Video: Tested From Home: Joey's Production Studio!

But I tend to use, well, I can't find it at the moment, but I will probably find it by the time I shoot this coverage.
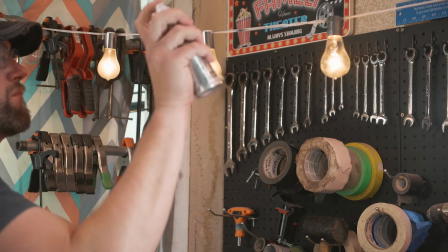[4:10]
It's this stuff. This is Doline Spray. This is a very cheap, like $7 spray that you just spray onto your light bulb,
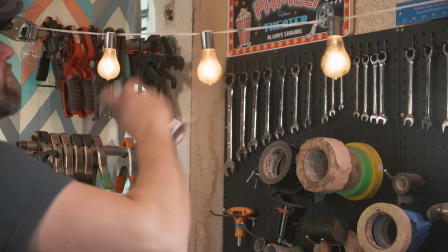[4:18]
and it dulls it down quite a bit and helps reduce flare-ups, and also just helps control the spread of the light. These things were real gnarly, real kind of ugly in terms of the light quality that they sent out, and it just gave, it was kind of distracting in the lens. So I sprayed some Doline Spray on it and chill them out a bit. You can do that with any practical light. You can just wipe it off after you're done. It's really non-destructive material. So those are my lights, and I even recommend something like a paper lantern. You can buy these things on Amazon for dirt cheap on all different sizes.
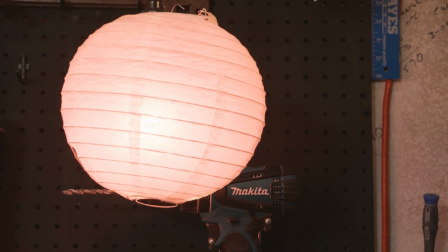[4:50]
Again, you want a large source if you really want something flattering and something to give you a little bit of freedom.
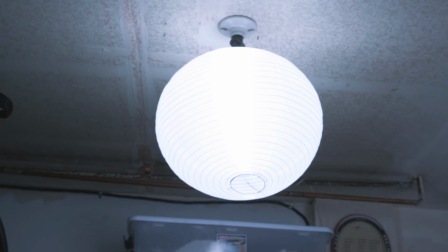[4:56]
So buy a large one, throw a big bright photo bulb in there, and hang that thing up, turn it on, and you have a very nice light.
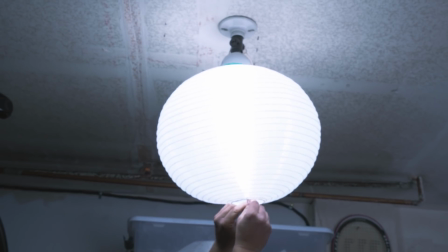[5:02]
You have options there when it comes to light. You don't need to have these really expensive studio lights. You can play around. Going from lights, we have, we'll talk about audio gear.
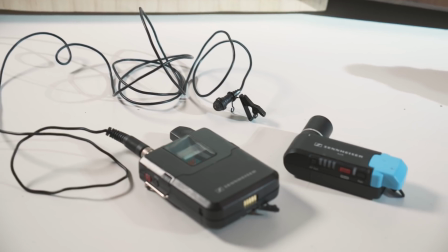[5:10]
I use a Sennheiser mic. This is a wireless Sennheiser pack. I actually reviewed this on the site like years and years ago, but I still use it.
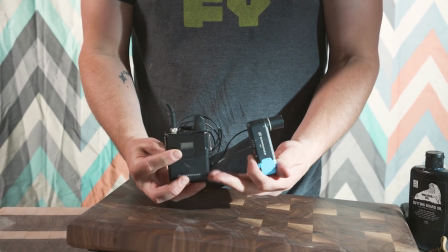[5:19]
It's pretty pricey, but it is the perfect mic for
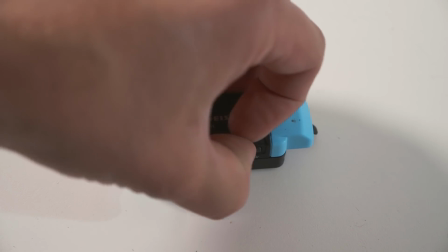[5:24]
one person productions because of all the automated functions it has.
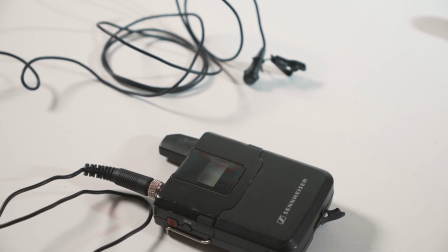[5:30]
It doesn't really require you to check channels and listen for any kind of interference. It auto selects the cleanest channel and links itself up that way.
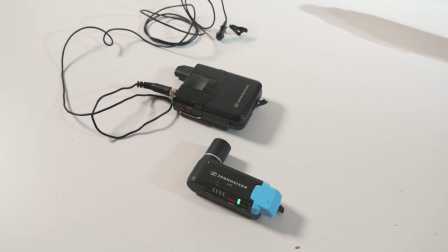[5:37]
It also has some auto gaining functions, so if things are getting too hot, it'll kind of dip down a little bit and keep your audio relatively clean in a clean space.
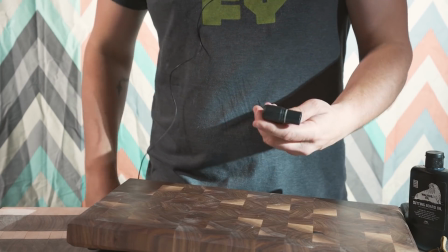[5:46]
And it has batteries that can be charged via micro USB. You can use what the rest of the guys use quite a bit, and I've used these quite a bit too.
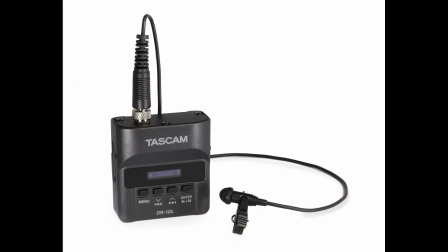[5:56]
They're these little Tascam recorders / lavalier mics. So whereas this, I have a transmitter, I have the mic running down to a pack. I'm transmitting to the receiver that's on the camera with the shoe that takes in the audio. So that means my signal's being thrown over there and recorded into the card that's recording this video. However, these Tascams have micro SD cards in them. It'll allow you to record on the pack here, throw it in your pocket, and have your lavalier mic on you. That way, you're not going to deal with any kind of wireless interference because there is no wireless there. You can't really monitor your audio, but again, if you just check your levels and then throw that thing on, hit record, you should be good to go. And they're actually, the quality is pretty nice. They're relatively inexpensive, a lot less expensive than the Sennheisers or the Sony mic packs that we use. And they're great all around mics when you need to just throw an extra mic on somebody. But you don't have the inputs on the cameras and stuff. So we use them in the professional capacity, but they are there for everybody, and the price point is very attractive.
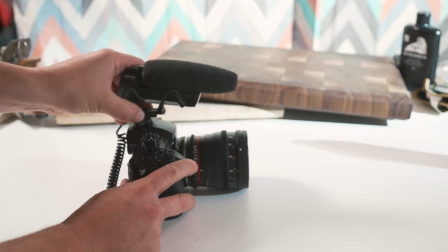[7:00]
The other option is you can use an on-camera mic, not the on-camera mic that's on there, but you can buy.
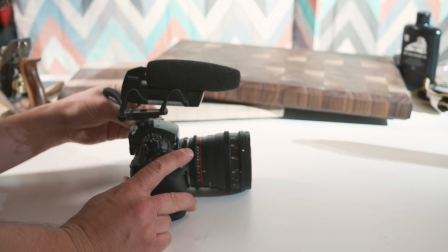[7:08]
I have a couple Sennheisers and a Rode. These are more what you'll see in like the vlogging world.
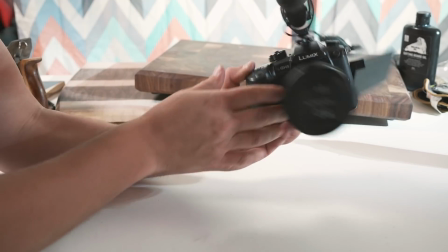[7:13]
They're microphones that sit on the camera. And because of that, you're going to need to get that camera a little bit closer. My camera is about 10 feet away from me, mainly because my space is so small. I need to compress that. I need to use longer lenses and compress that space. And so with that microphone, if I was to use that, I would need to get that thing pretty close to me and use wider lenses and you need to be able to see a lot more. In my experience, they're actually pretty good sounding. Now, audio is a really important thing, especially when it comes to like home videos. You can make a really funky looking video at your house, and if the audio is bad, people are going to tend to perceive that as a much lower production quality than if the audio was super clean, if that makes sense. So audio is very, very important. I don't want to understate that as far as people's perception of your production quality, but also just the tolerability, the tolerance of someone watching your video.
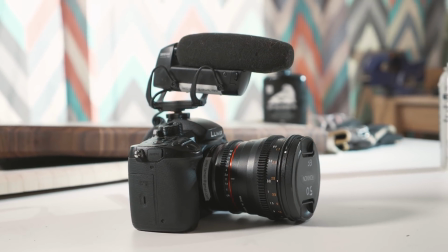[8:06]
If you got strong audio, you're golden. Sets.